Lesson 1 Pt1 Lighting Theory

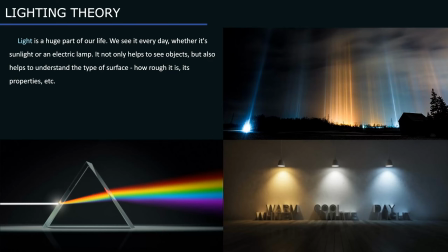0:01 Light is a fundamental part of our life. We see it every day in different places, whether it's a sunlight, moonlight, or an electric lamp. We are used to them and take them for granted. But usually we don't think that if there were no light, then we wouldn't see anything at all.
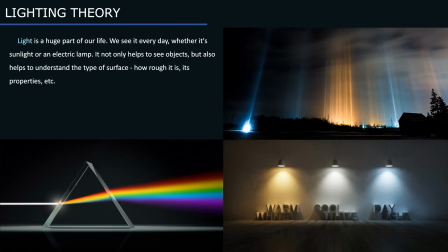0:17 It not only helps to see objects, but also helps to understand the type of surface, how glossy or rough it is, its properties, and etc. Light can also guide. We are attracted to bright spots of light. We follow the lines of shadows.
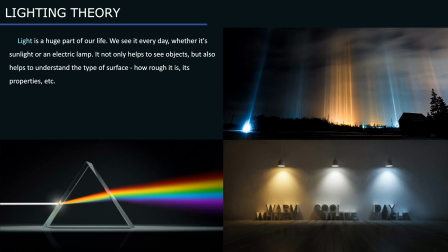0:33 Also, light can influence our emotions. For example, foggy night is mystic and scary, while sunset is a romantic time. On a cloudy cold day, we usually feel a bit sad. Light has three main characteristics: color, brightness, and direction.
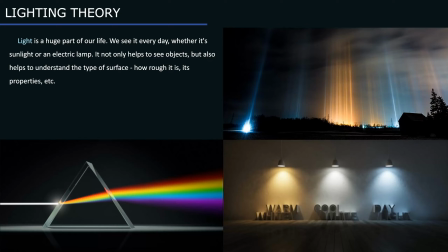0:50 The beam of light has an additional characteristics that depend on the properties of the light source, for example size, form, and specularity. Lighting artists in game dev create lighting scenarios for game levels and cutscenes.
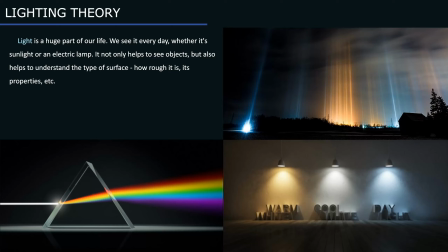1:05 At the same time, this lighting not only simulates real-life light sources, but also takes into account the artistic side, makes the game level as beautiful as possible, and helps in guiding the player.
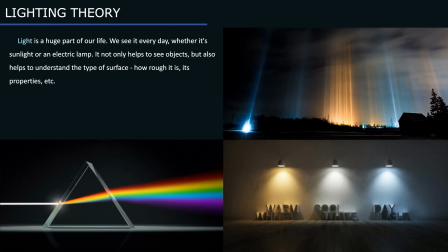1:17 Also, lighting artists should know lighting theory and color theory, understand how light travels through space and what effects it can cause, how to use light to make image visually appealing, set desired mood, show depth of the scene,
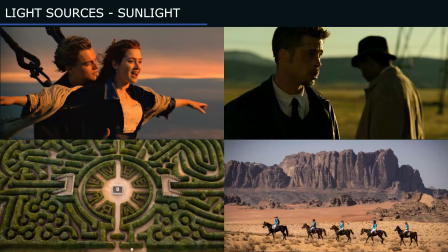1:31 and make environment look good. And now let's take a closer look at the light sources. There are a lot of different light sources that form lighting conditions in the world. Knowing light type will help you to build an appealing and realistic lighting. And let's start with direct sunlight.
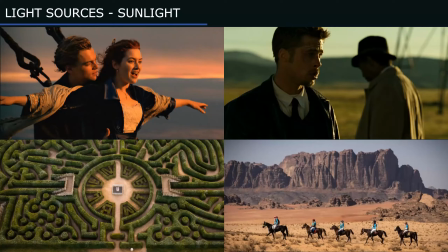1:48 You can see it during a clear sunny day, and taking into account that sun is far away from Earth, its rays fall parallel to each other. That means that all shadows are parallel too. It illuminates the surface fairly evenly, since the intensity difference is not noticeable at short distances.
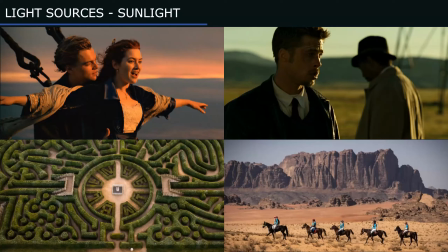2:06 I will be using a lot of movie examples, since very often lighting for games and movies has the same goals. Lighting has also evolved along with the development of cinema. In this shot from the Titanic, there is a pre-sunset. Lighting have gold tint, and the positive romantic mood of the frame is transmitted.
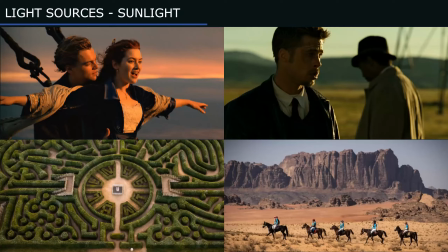2:27 Here, the sun is used to emphasize the contours of the characters' face. Both characters are well distinguishable from each other. In the frame of the labyrinth, we see how the light emphasizes the volume well, and we can easily read all the shapes.
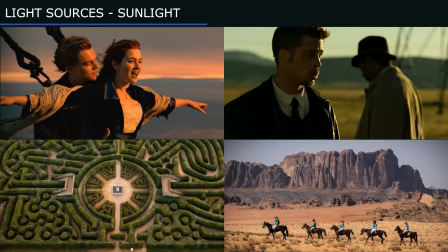2:44 On a clear day, the luminous blue dome of the sky surrounds the sun, giving a diffuse, soft light coming from multiple directions at once. You can see it well here in the desert shot. Some of the mountains are in shadow and have a cold blue tint due to the light reflected from the blue sky.
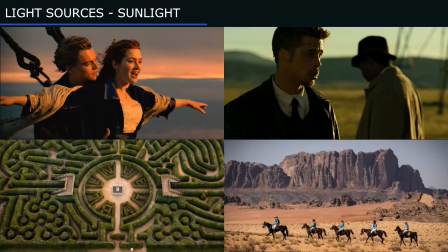3:03 At high altitudes, or if the air is especially clear, the sky is even more blue-violet than usual, and the shadows become grayer. With more haze or smoke, shadows appear relatively closer to the tonal value of the sunlight.
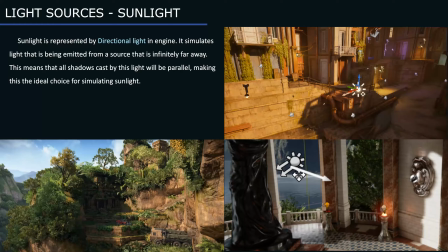3:19 Sunlight is represented by directional lighting engine. It simulates light that is being emitted from a source that is infinitely far away. This means that all shadow cast by this light will be parallel, making this the ideal choice for simulating sunlight. Directional light intensity is usually measured in lux.
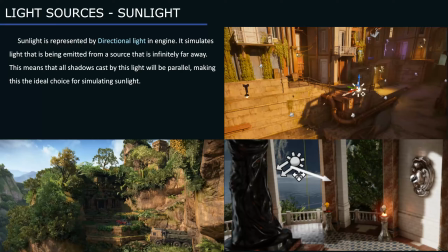3:38 Lux value describes illuminant total luminous flux incident on a surface per unit area.
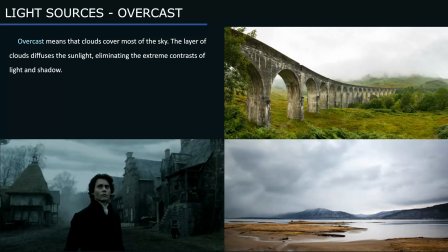3:45 It is a measure of how much the incident light illuminates the surface. Overcast light is common for overcast weather, when clouds cover the entire sky. Therefore, there is no direct sunlight. The layer of clouds diffuses the sunlight, eliminating the extreme contrast of light and shadow.
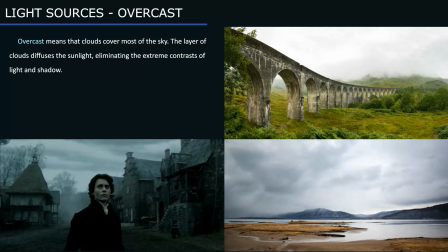4:06 Ambient lighting shows true colors of the objects.
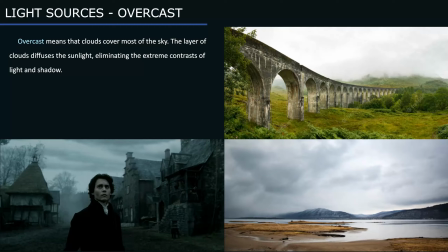4:10 Without sharp shadows complicating the scene, a picture is simpler and the shapes are bigger, tend to create a more wistful or sad mood. Surprisingly, colors appear brighter and purer than they do in direct sunlight. It's easier to show the patterns of costumes and signs.
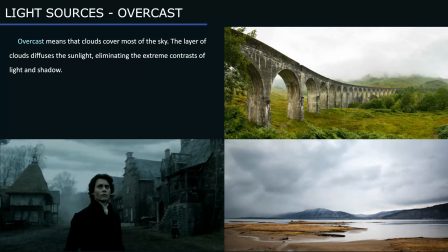4:27 The sky appears light gray or white, often the lightest note in the composition.
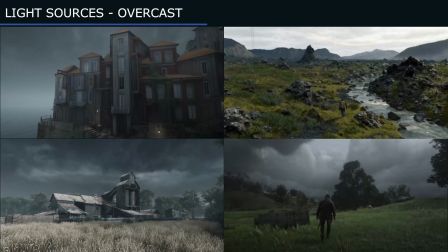4:35 Overcast lighting engine can be replicated with intense skylight, in combination with different types of ambient occlusion. The skylight captures the distant part of your level and applies that to the scene as a light. That means the skylight's appearance and its lighting and reflections will match,
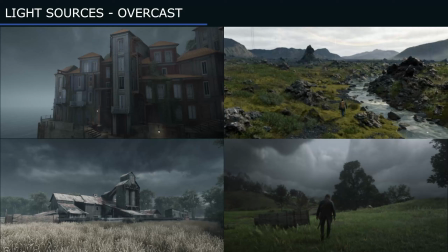4:53 even if your sky is coming from atmosphere, or layered clouds on top of a skybox, or distant mountains.
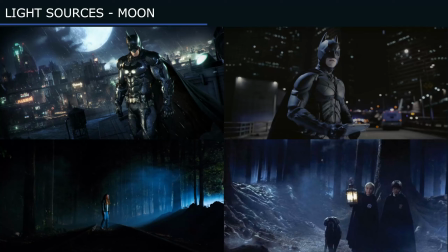5:02 The next source of light is the moon and the night state. Before outdoor electric light was invented, there were two colors of light at night: moonlight and orange flame-based light. As electric lighting developed, new colors entered the nightscape.
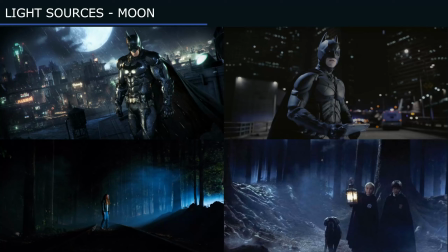5:17 The modern nightscape includes incandescent, fluorescent, neon, and etc. In films and cinema, usually additional light sources are used. In game dev, even though the moonlight is quite weak, we still use directional light to simulate it.
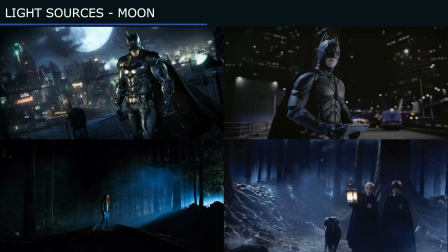5:33 This gives us an additional shadows, directionality, reflections, and depth. Our resources are quite limited, and we need to push every light as far as possible. And even considering that the directional light is very weak, it still creates a lot of atmosphere and shadows.
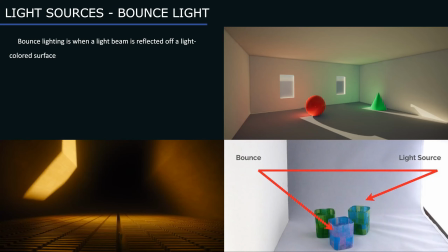5:52 Bounce lighting is when the light from a strong light source is literally bounced off a bounce board, reflector, or other light-colored surface. A light that is bounced causes a big spread of light than its original source.
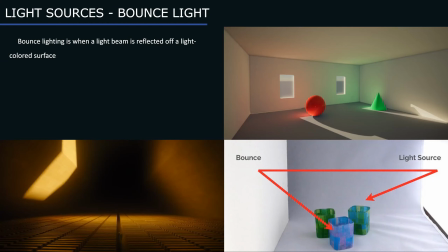6:05 It can also diffuse the light onto a subject. While bounce lighting is a very effective means to harness and soften natural light, it doesn't mean you can't use it with artificial light either. It is generally soft light because it reflects off the surface, and not very intense.
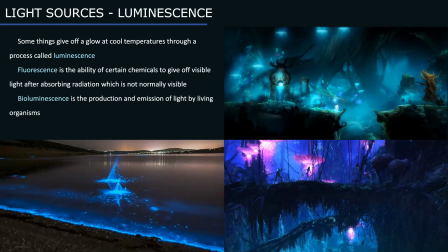6:23 Unless you're using lumen or bake everything, you'll need to fake and simulate bounce lighting to make your scene look believable. It also can help to bring more light into the dark shadows. Luminescence is quite rare. When hot or flaming objects give off light, it's called incandescence.
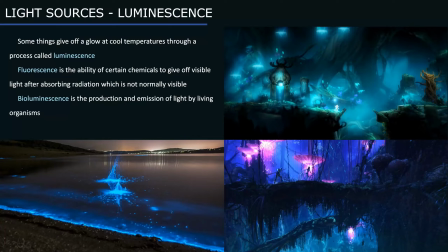6:42 But some things give off a glow at cool temperatures through a process called luminescence. This light can come from both living and non-living things. And let's talk about bioluminescence.
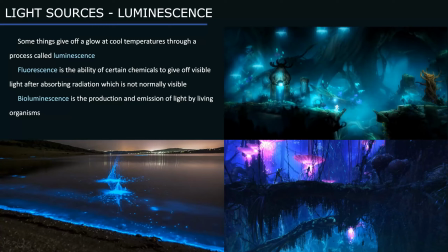6:55 Organisms that can produce light live mostly in the ocean. They include fish, squid, jellyfish, and bacteria. In the deep sea, beyond the reach of light, the light patches function to lure prey, confuse predators, or locate a mate.
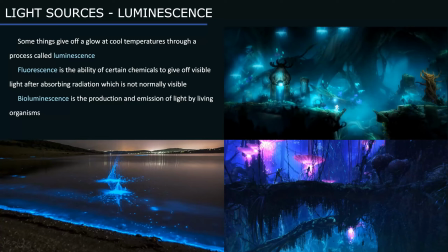7:12 Some light producers are activated by mechanical agitation, creating the milky light in the ocean. Land animals that emit light include fireflies and centipedes. Some kinds of mushrooms that grow on rotting wood emit a dim light called foxfire.
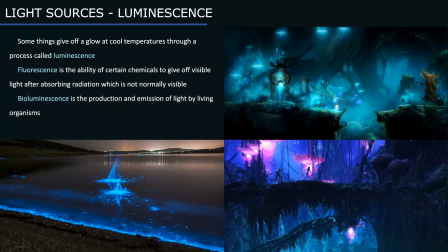7:30 Fluorescence is light that is produced by an object that converts invisible electromagnetic energy, such as ultraviolet radiation, into visible wavelength. Some minerals, such as amber and calcite, will give off colorful visible light when they lit by ultraviolet light.
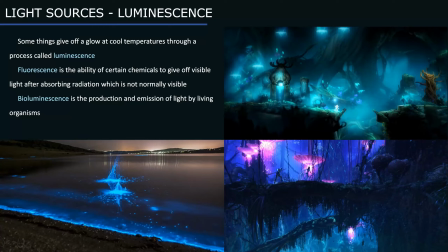7:49 Blue-green colors are mostly common in the ocean, because those wavelengths travel farther through water. Luminescence is usually implemented with emissive in engine.
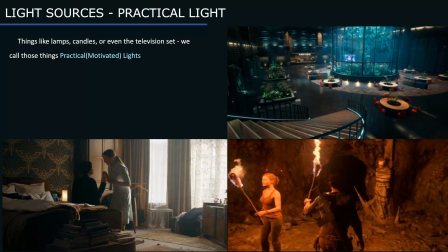8:00 Things like lamps, candles, or even the television set, we call those things practical or motivated lights. The most common indoor lights are incandescent and fluorescent. You have to keep in mind their quality, relative brightness, hardness or softness, and color cast.